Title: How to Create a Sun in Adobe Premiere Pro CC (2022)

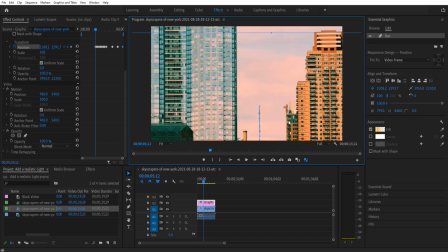8:18 So,
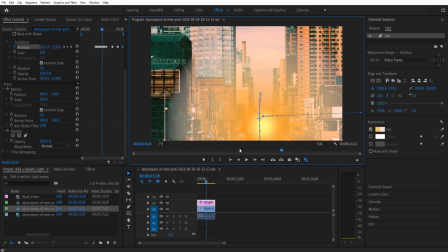8:23 and that's looking pretty good. So right now it looks a little abrasive.
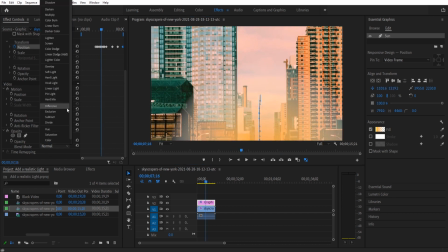8:28 So how do we fix that? We're gonna go down into our blending mode, and you wanna choose between soft light, hard light, or pin light.
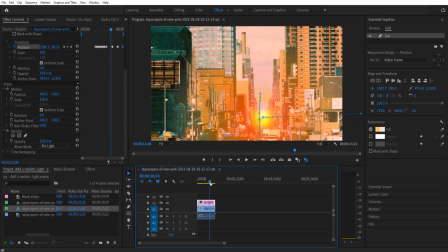8:34 In this particular case, pin light looks really good. It kind of looks really sunnish in the back right there. I think it looks like a good setting sun. You can see, remember I said that it looks a little bad in some places. You would just wanna clean up the animation sometimes to make that look a little better, see how it jumps, but that's okay. For this particular example, it's working fine.
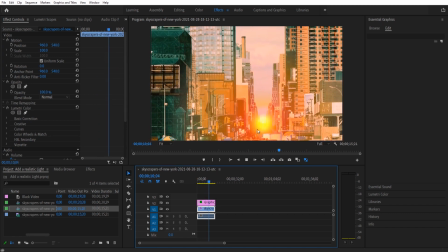8:53 So in this example, pin light actually looks really good. If you wanna make it maybe a little different, we could go down to the, make sure on the graphics layer. The other one, soft light is a little, doesn't really create a lot here.
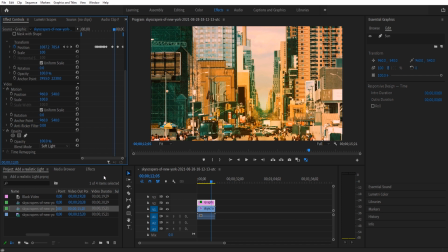9:07 Creates a nice like soft look, and with our next step, that actually might look good.
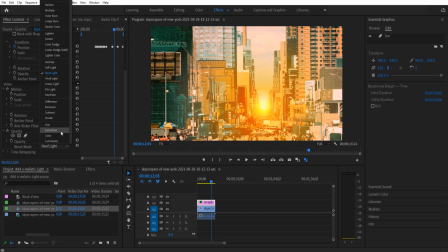9:12 Hard light looks good, and actually in this particular example, whoops, that's linear light. See, they both look pretty good. I think I might go with, I'm gonna go with pin light again. I like pin light for this. So it creates a nice sort of overarching, it looks like there's actually a sun at the bottom.
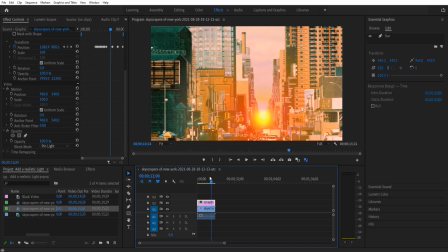9:29 Now, next step, this is what really sells the effect. We need that camera lens flare. So we're gonna go into our layers down here. We're gonna create a new black layer. It's right to the left of this trash can, black video.
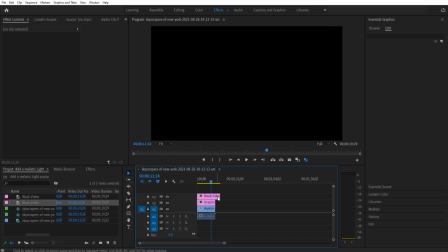9:40 Click okay. Click and drag that on over everything. We're then going to go to our effects. We're gonna look for lens flare. It's gonna be under video effects, then generate, then lens flare. Definitely add this to a black video. If you add it to anything else, like for example, the skyscraper, it will take the video over.
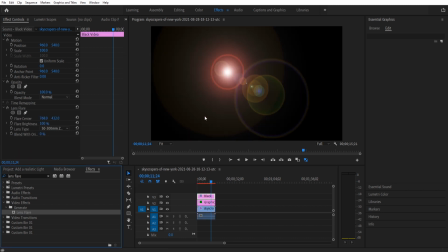9:58 So add it to the black video. We have ourselves a lens flare, but we would actually see what we're doing. So make sure you have the black video selected, back up to effect controls, blend mode, down into screen.
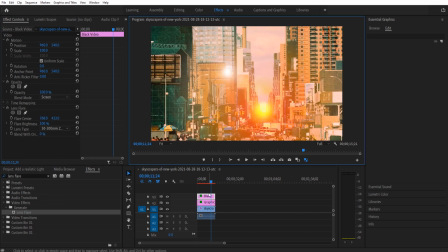10:09 And now it has screened backwards, and here is the center. So we need to do one more animation. So we're gonna go to the very end here again. We're then going to click on lens flare, go down to flare center, and drag this to that exact same location.
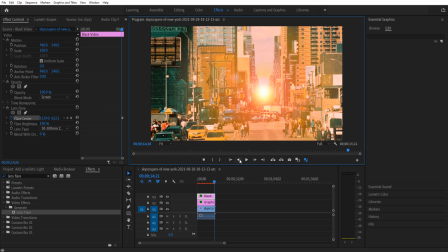10:21 Turn on the animation marker, and let's quickly add in the flare.
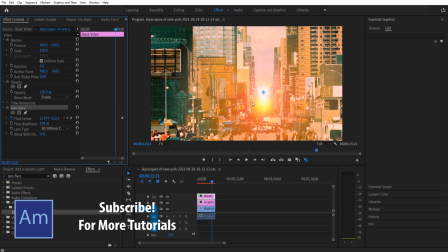10:26 Now what this does, and why this is important, sometimes you have to click up and back for it to actually show that little thing. You wanna grab the outside of this so you move it and not the center. So the reason that we want to do this is it's going to create this element, this moving element that looks very realistic.
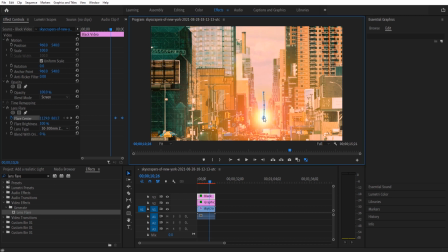10:44 This is what's gonna sell the effect. It's gonna look like that the camera was actually being affected by this bright sun. And so we want that to happen. We want there to be this element of realism with it.
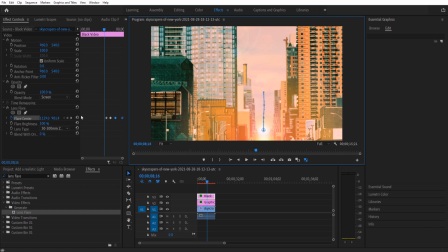10:59 And sometimes I go forward a little bit just to see if the track looks good. So you see we're getting to the very end here.
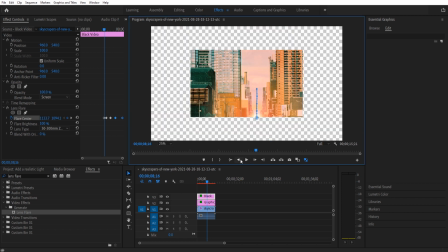11:05 So we're gonna drop it out to 25% again. Keep animating backwards. Drag it down. And this one's a little more important to get right because you do have those elements that are moving on your screen. So you just wanna, again, if this is gonna be a really professional thing, you wanna make sure that you are adjusting it the best that you can.
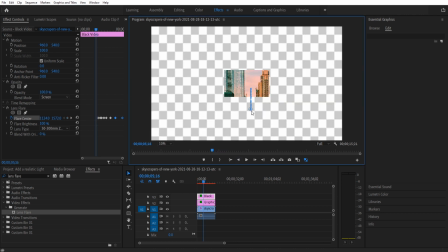11:22 And actually spending a little more time than like 2 minutes drawing the mask. And I think at this point, we're probably pretty safe to just go all the way back and then just sort of drag it down to the bottom here. So now let's take a quick look at what we have created here.
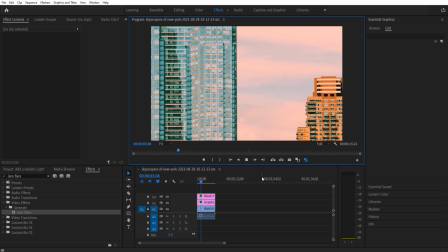11:37 Back to fit, play it through.
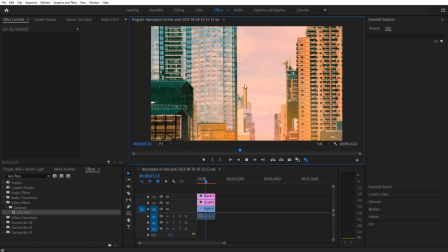11:41 We have this light coming down, which then goes in tune with our center sun.
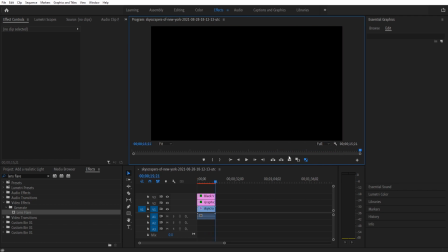11:49 And we have created ourselves the effect right here. If this effect is a little choppy for you, click that enter key.
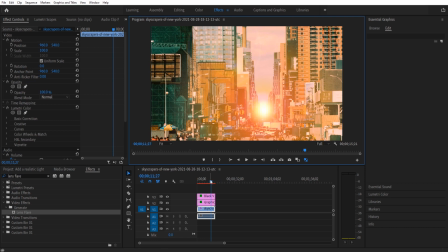11:56 It'll turn this red to green, which actually renders out the frames. And then you can just clean up the mask and you've got yourself a good setting sun right here. Like I said, you can add this to anything you want, a field, another sort of sunny day.
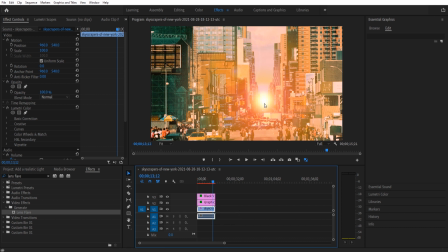12:10 You mess around with those lighting effects and you animate it, you change up its color, and you can basically add a sun wherever you want to add a sun. Thanks to everyone for joining me. If you have any questions or comments, go ahead and throw them in the comment section below. On our website at adobemasters.net. If you'd like to see more videos similar to this one, go ahead and subscribe button. I try to make a video every other day.